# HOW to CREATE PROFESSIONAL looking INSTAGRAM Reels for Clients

What's up guys, we are here in Puerto Rico at the beach, and today I'm going to talk you through my process of creating Instagram Reels for clients like this.
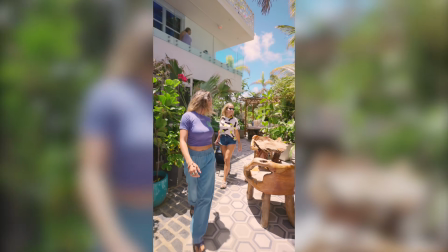(0:09) Welcome to Untitled Beach House.
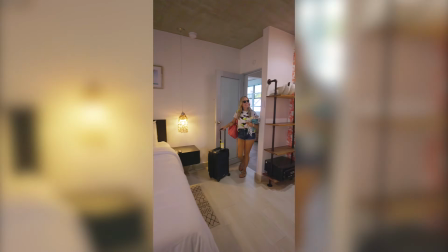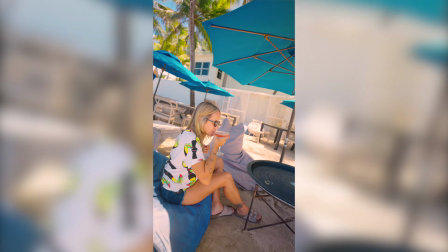The first step is to figure out what the client's needs are. In this case, they didn't have a whole bunch of time, but they wanted to highlight the process of a client checking in. They only wanted a 15-second reel, something quick and simple that would put across the point of what it would be like to check in and stay at this resort. So given the time constraint and resources we had available to us, I figured just a quick steady cam shot of walking through the whole
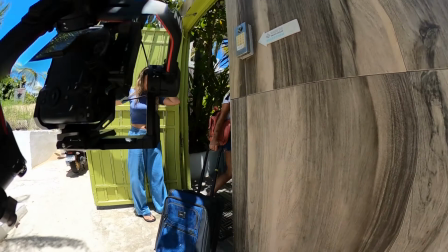(0:50)
process would be the best way to show a point of view of the customer experiencing that.
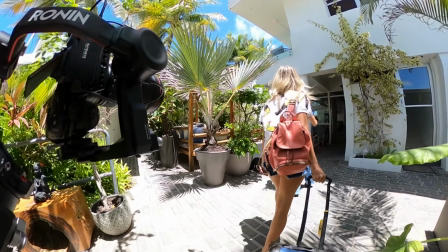(0:56)
So to kind of document this whole process, I just kind of slapped on a 360 cam.
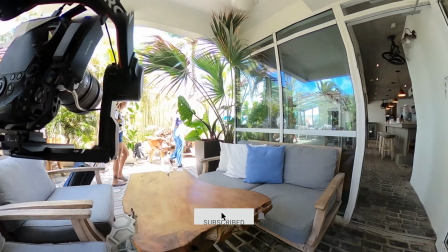(1:01)
The angles are a little bit weird, but I think it will give you a good idea of a behind the scenes of a little shoot like this. This wasn't going to be a one-shotter, so we decided to break it down into parts as the customer would experience it.
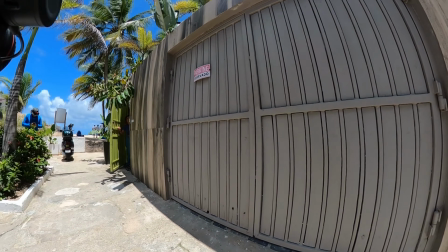(1:14)
So we managed to get a couple of employees, one to act as the customer and one to act as the hostess, who is actually the hostess.
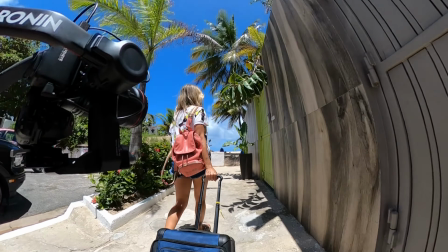(1:21)
And we literally just went step by step as a client would check in.
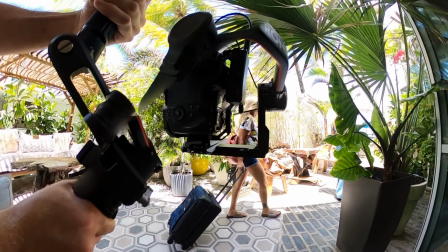(1:24)
Generally, I want to give myself options in post, so we'll do it 2 or 3 times just to make sure I've got different variants of the same shot.
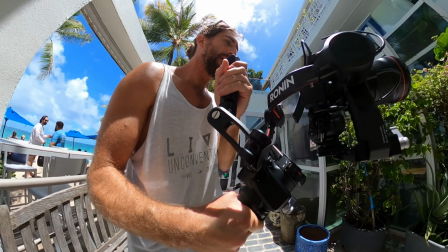(1:32)
I actually only ended up using them walking past the camera in the end result. Now, the next step was checking in.
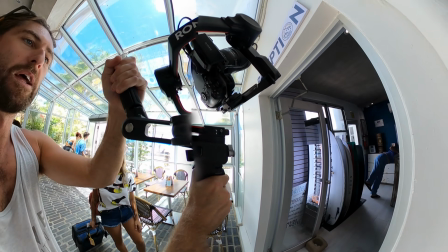(1:38)
This can be quite a boring process with paperwork and all that stuff,
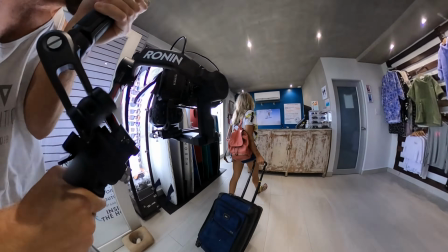(1:41)
so we completely cut that out and just had the hostess hand the guests some towels and a couple of room cards.
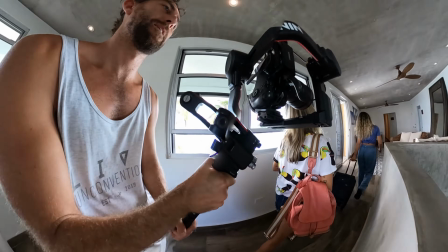(1:48)
From here, the check-in to the room is kind of largely just walking back past some of the stuff that they had already walked past to get to the reception.
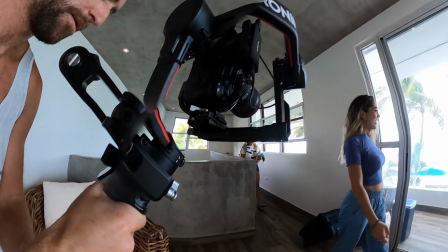(1:55)
So we cut out all of that and started from the floor that the room was on.
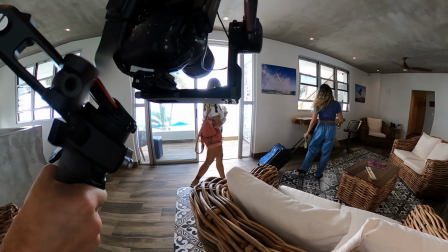(2:00)
Now here's where the final product differed from what I had initially thought.
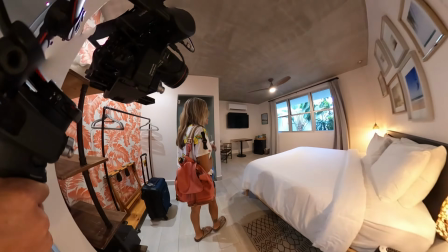(2:04)
In my mind, the hostess would take the guest's suitcase and lead the guest to their room and show them the room, which is actually how it happens in real life.
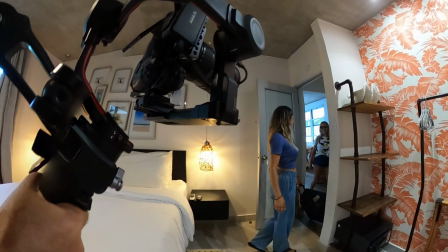(2:12)
But after going through the motions of shooting that and having the guest follow her carrying her suitcase, it kind of looked a little bit weird.
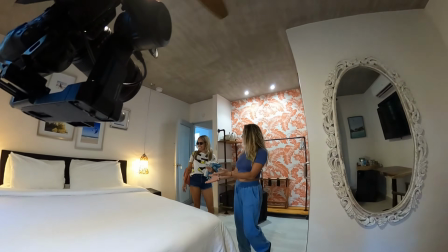(2:19)
It looked like the hostess was now checking into the room herself.
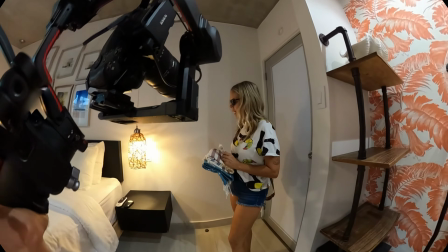(2:24)
We actually decided to reshoot the whole thing with just the guest finding their way to the room,
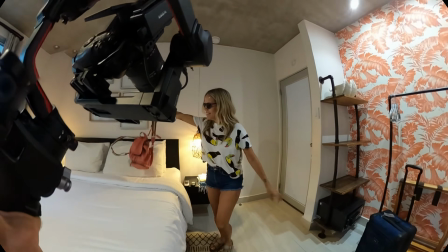(2:28)
which actually ended up being a really good idea because that's the shot we ended up using.
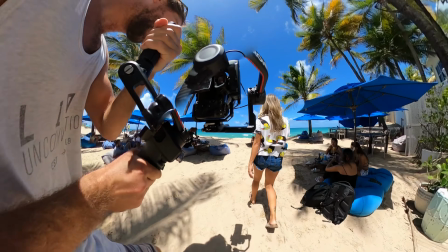(2:33)
Now, the biggest reason people come and stay here is because it's oceanfront, and in front of this resort,
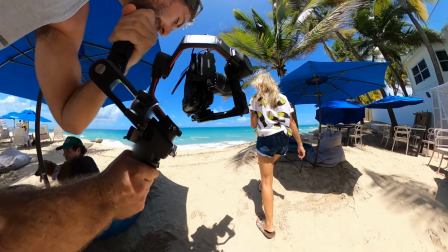(2:39)
they have bean bags out and they have amazing cocktails that they give to their guests.
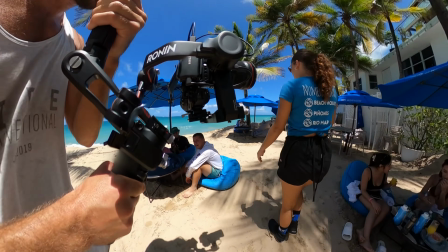(2:44)
So the next shot was just a follow shot of the guest going and sitting down at one of these lovely bean bags and getting handed a drink.
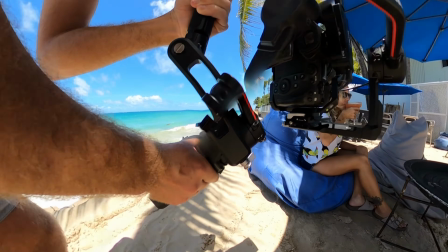(2:50)
So that was it. That was the shoot done. The next step was to go into the edit and make the video in the edit.
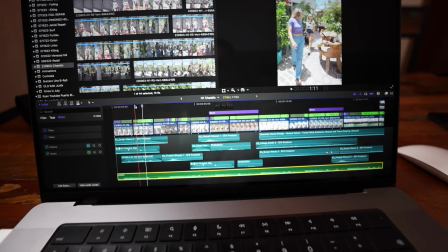(2:56)
So I'm here in the edit in Final Cut Pro, and it ended up being about 17 seconds long in the end, which is around the range that I wanted it to be.
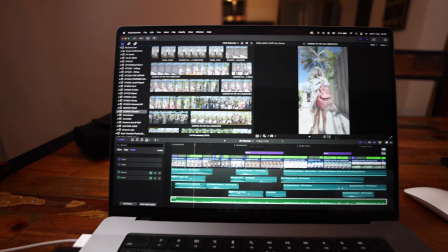(3:04)
After importing all the footage, the first step was for me just to go through each of these takes and choose which one I liked, because I did a few.
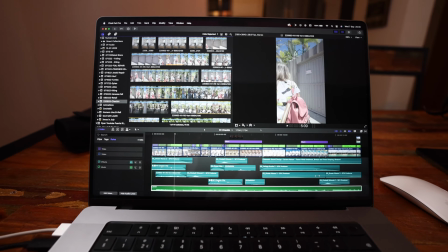(3:12)
Fortunately, because we filmed everything in sequence, I was just able to lay everything take after take.
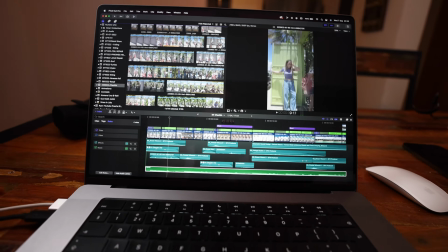(3:19)
And once I had gone through all the footage and chose all the bits that I wanted to use, I then went through and found my music track.
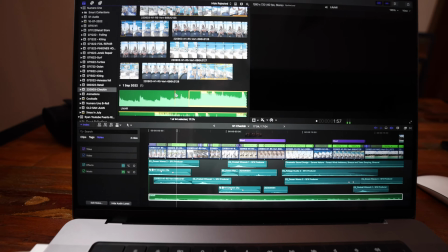(3:26)
They wanted something mellow and relaxing for this because it's a kind of a retreat. So I chose this track off of Epidemic Sound.
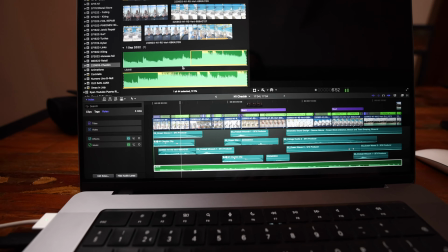(3:34)
Kind of has a nice dreamy, chill feel. And once I had that, I had the beats to work off of.
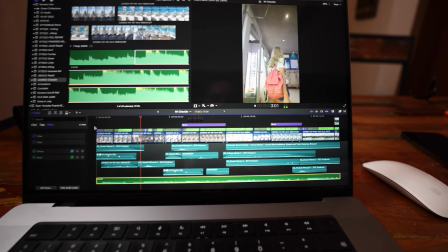(3:39)
So I used a lot of speed ramping in this edit to kind of cut some of the slower bits around whilst maintaining some flow through the edit.
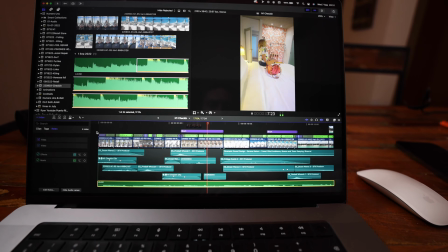(3:46)
It can be a bit cheesy if it's overdone.
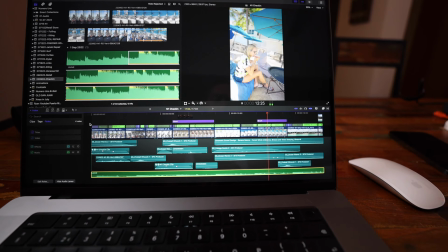(3:49)
The reason some of these shots are kind of off angle is because I was using the DJI FPV setting on the Ronin RS2.
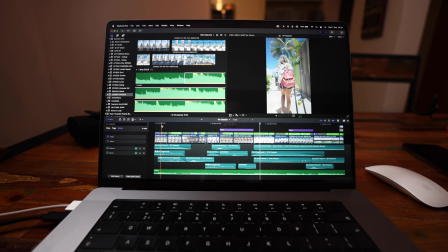(3:57)
I kind of like it because it feels like you're kind of floating through.
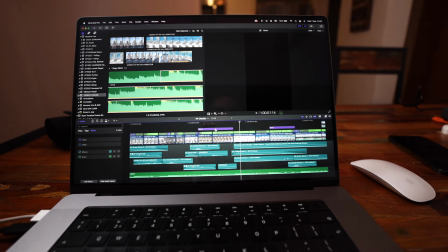(4:00)
So I ended up just trimming down all of the unnecessary things, speeding up the slow parts, and making everything fit to the beat.